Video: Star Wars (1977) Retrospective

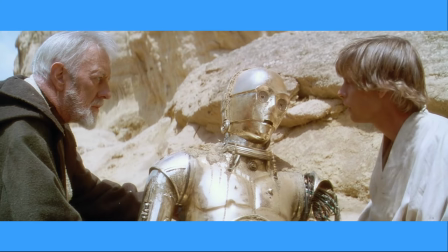(41:32)
With the admission that he is indeed Obi-Wan, the group decides to journey back to his home, laying the foundation for a mentor-student dynamic that will profoundly shape Luke's destiny.
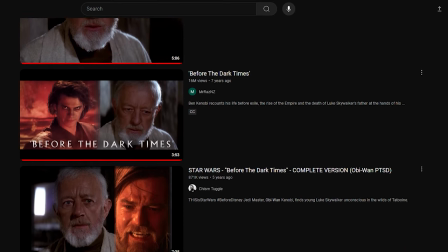(41:41)
There are some excellent videos on YouTube that intercut this scene of Obi-Wan discussing the Clone Wars and his adventures with Luke's father with footage from the prequels.
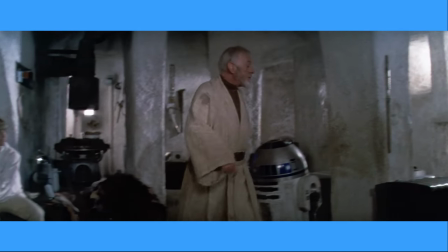(41:49)
What always stands out to me in those videos is how remarkable Sir Alec Guinness is in this film.
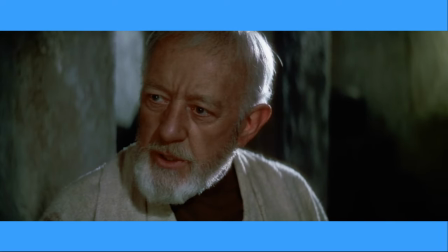(41:53)
His performance is the first instance of Star Wars elevating from a fairy tale film into a tragic epic.
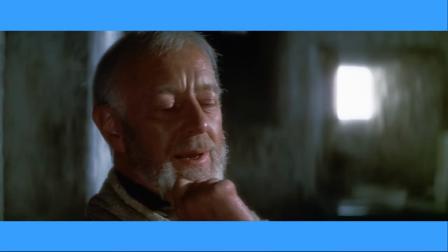(41:59)
Just a tremendous emotional scene from an acting veteran. Obi-Wan Kenobi reveals his Jedi past to Luke, blending narrative revelations with character development.
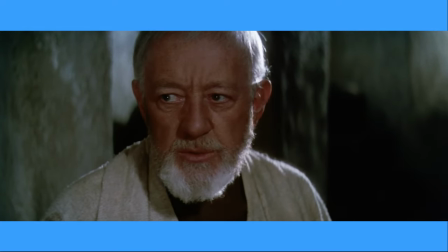(42:08)
Obi-Wan's storytelling weaves in elements of the then unknown Star Wars mythology, portraying Jedi as mystical warriors drawing power from the Force.
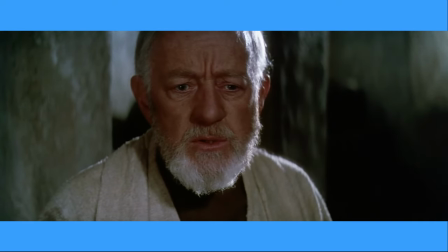(42:16)
The mention of Luke's father's tragic fate at the hands of Darth Vader introduces a profound emotional conflict that resonates throughout the saga.
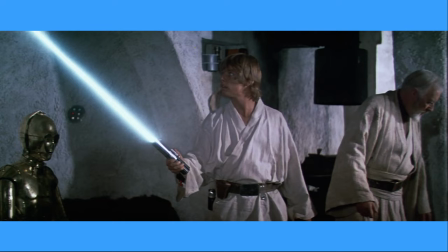(42:23)
The revelation of Luke's familial connection to the Jedi adds layers to his narrative, transforming the personal journey of a farm boy into an epic tale of destiny and legacy.
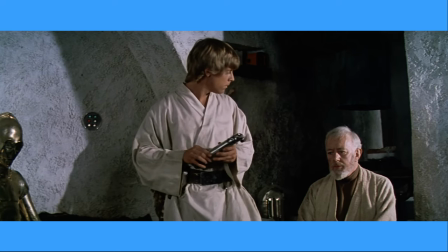(42:32)
The scene also reinforces the Empire's origins, the Jedi's near extinction,
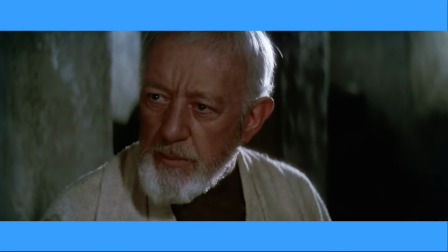(42:37)
and the rise of the Empire, creating a backdrop of oppression and emphasising the dark times in which the galaxy finds itself.
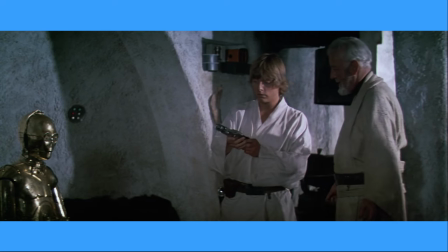(42:43)
The lightsaber's symbolic passing underscores the responsibility and weight on Luke's shoulders.
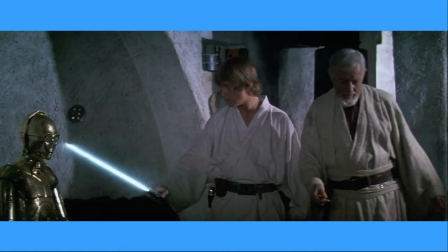(42:48)
However, it's incredible that Luke didn't hurt himself or anyone when handling the lightsaber for the first time.
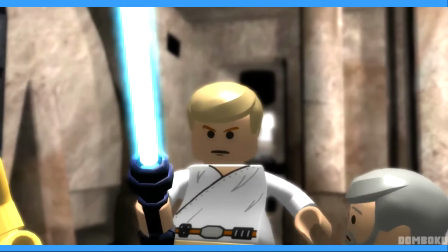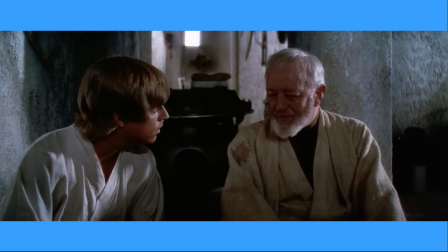(43:01)
Now, this scene could easily be dismissed as an info dump, and technically speaking, it is just straight up exposition.
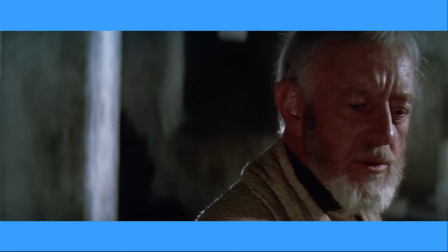(43:08)
While info dumps are generally discouraged in storytelling, their effectiveness often depends on the execution and the context of the narrative.
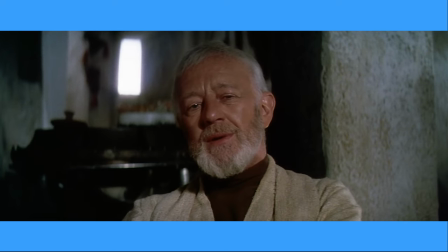(43:15)
Star Wars, in my opinion, executes its exposition really well.
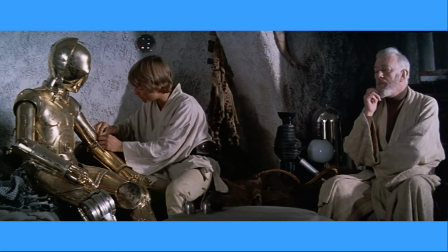(43:19)
The info dump is not just about world building, but also contributes to the development of Obi-Wan's character.
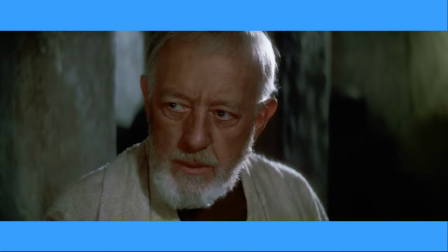(43:25)
It reveals his history, connection to Luke's father, and the burden he carries as a Jedi.
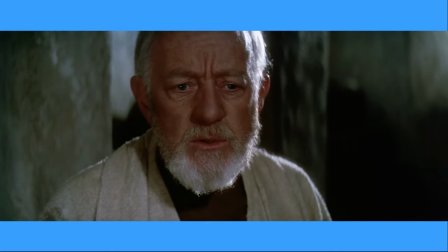(43:29)
With Guinness' performance, you can tell that this story isn't easy for Obi-Wan to relive.
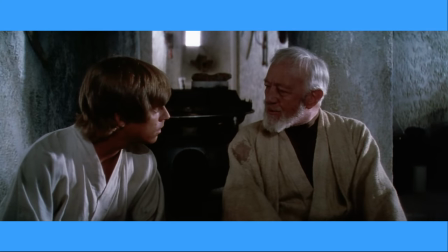(43:35)
It pains him to admit his past to Luke. It feels like a natural, authentic conversation, like a grandpa or great grandpa painfully retelling war stories.
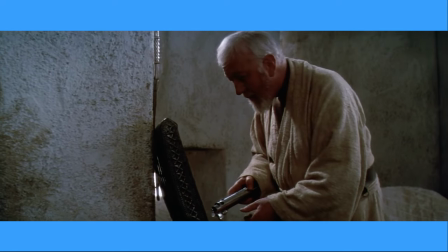(43:44)
This adds depth to Obi-Wan's character and helps establish a personal connection between him and the audience.
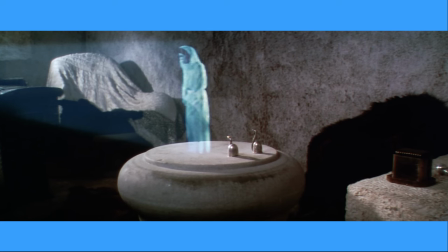(43:50)
Obi-Wan returns to the problem as R2-D2 plays Leia's entire message, calling for Obi-Wan to deliver the Death Star plans to Alderaan with the now iconic final line.
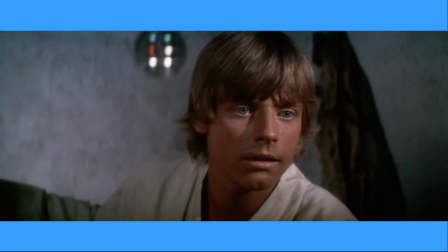(43:58) Help me Obi-Wan Kenobi, you're my help.
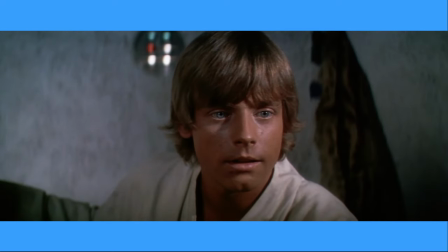(44:02)
The Call to Adventure further expands the narrative scope, intertwining Luke's personal journey with the more significant Galactic Conflict.
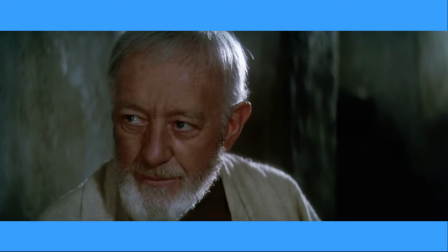(44:09)
Although initially keen to escape the farm, Luke hesitates when the opportunity is presented.
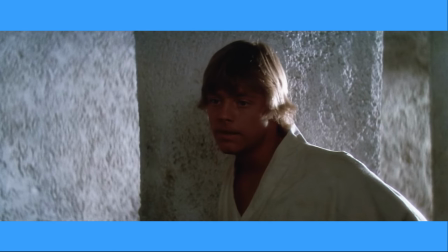(44:14)
Luke's initial reluctance to accept the Call to Adventure adds a layer of realism to his character while aligning with the hero's journey archetype,
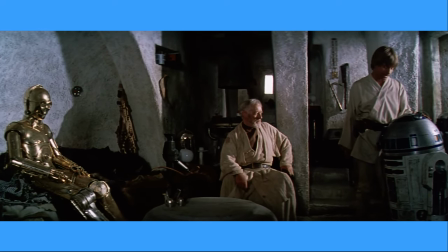(44:20)
where the protagonist initially rejects the transformative quest. Luke's hesitation reflects relatable human emotions.
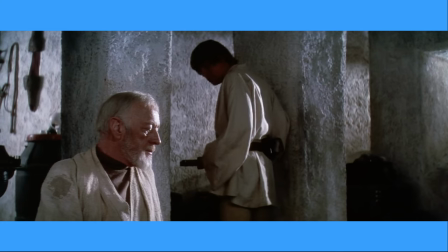(44:27)
It's one thing to say you want to do more with your life, and it's another to make that step when the opportunity is handed to you.
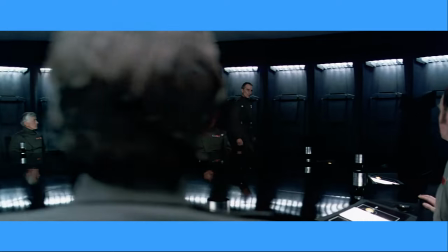(44:33)
While Luke hesitates, the Empire's commanders discuss the Rebels' threat and the Death Star's vulnerability.
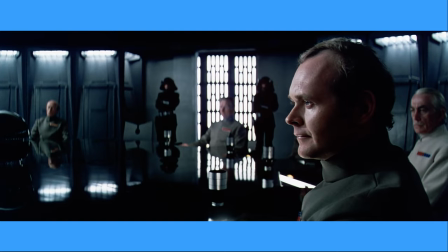(44:39)
The scene unfolds in the authoritarian Death Star command room, reinforcing the Empire's oppressive nature,
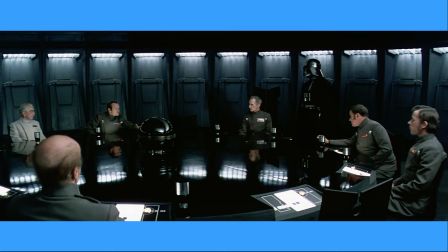(44:45)
with a rigid lines and cold colour palette mirroring the heartless efficiency of its commanders.
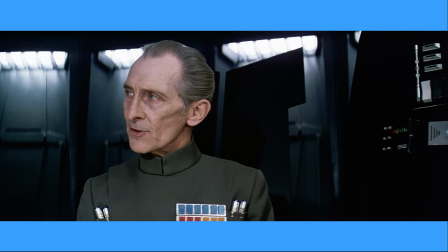(44:50)
Grand Moff Tarkin's introduction adds political intrigue and hierarchy portrayed with authority by Peter Cushing.
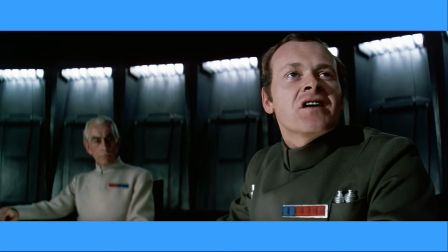(44:55)
Vader's mastery of the dark side is showcased when insolently challenged by a commander, highlighting the malevolent capabilities of the force.
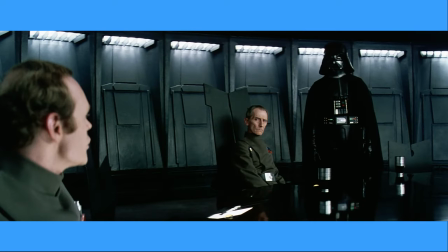(45:03)
Although I must say that I have a massive respect for this guy, telling his evil asthmatic cyborg boss that his religion is bullshit during a work meeting.
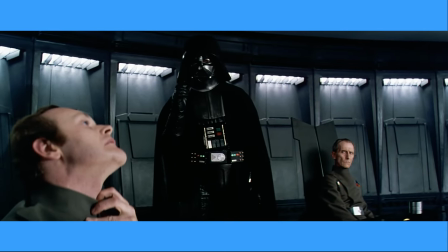(45:10)
The Emperor's enforcer embodies fear and unquestioning loyalty even within the Empire.
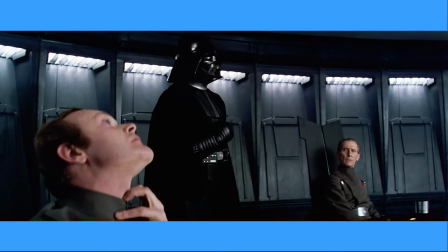(45:15)
The restraint imposed by Tarkin adds a layer of complexity to the power dynamics within the Empire,
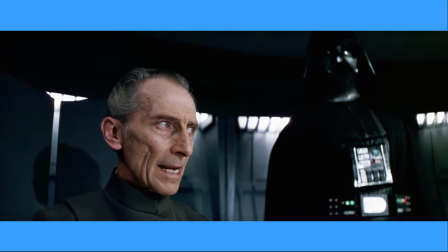(45:20)
establishing a formidable alliance between Tarkin and Vader while showcasing the hierarchy of power within the Imperial structure.
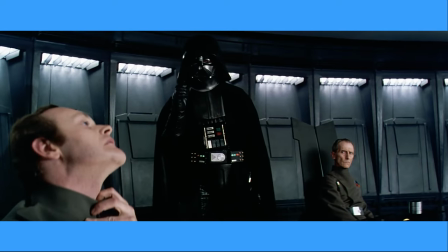(45:27)
What's interesting about this scene is that, from a storytelling perspective, Vader's use of the Force contradicts Obi-Wan's explanation of the Force told just moments before.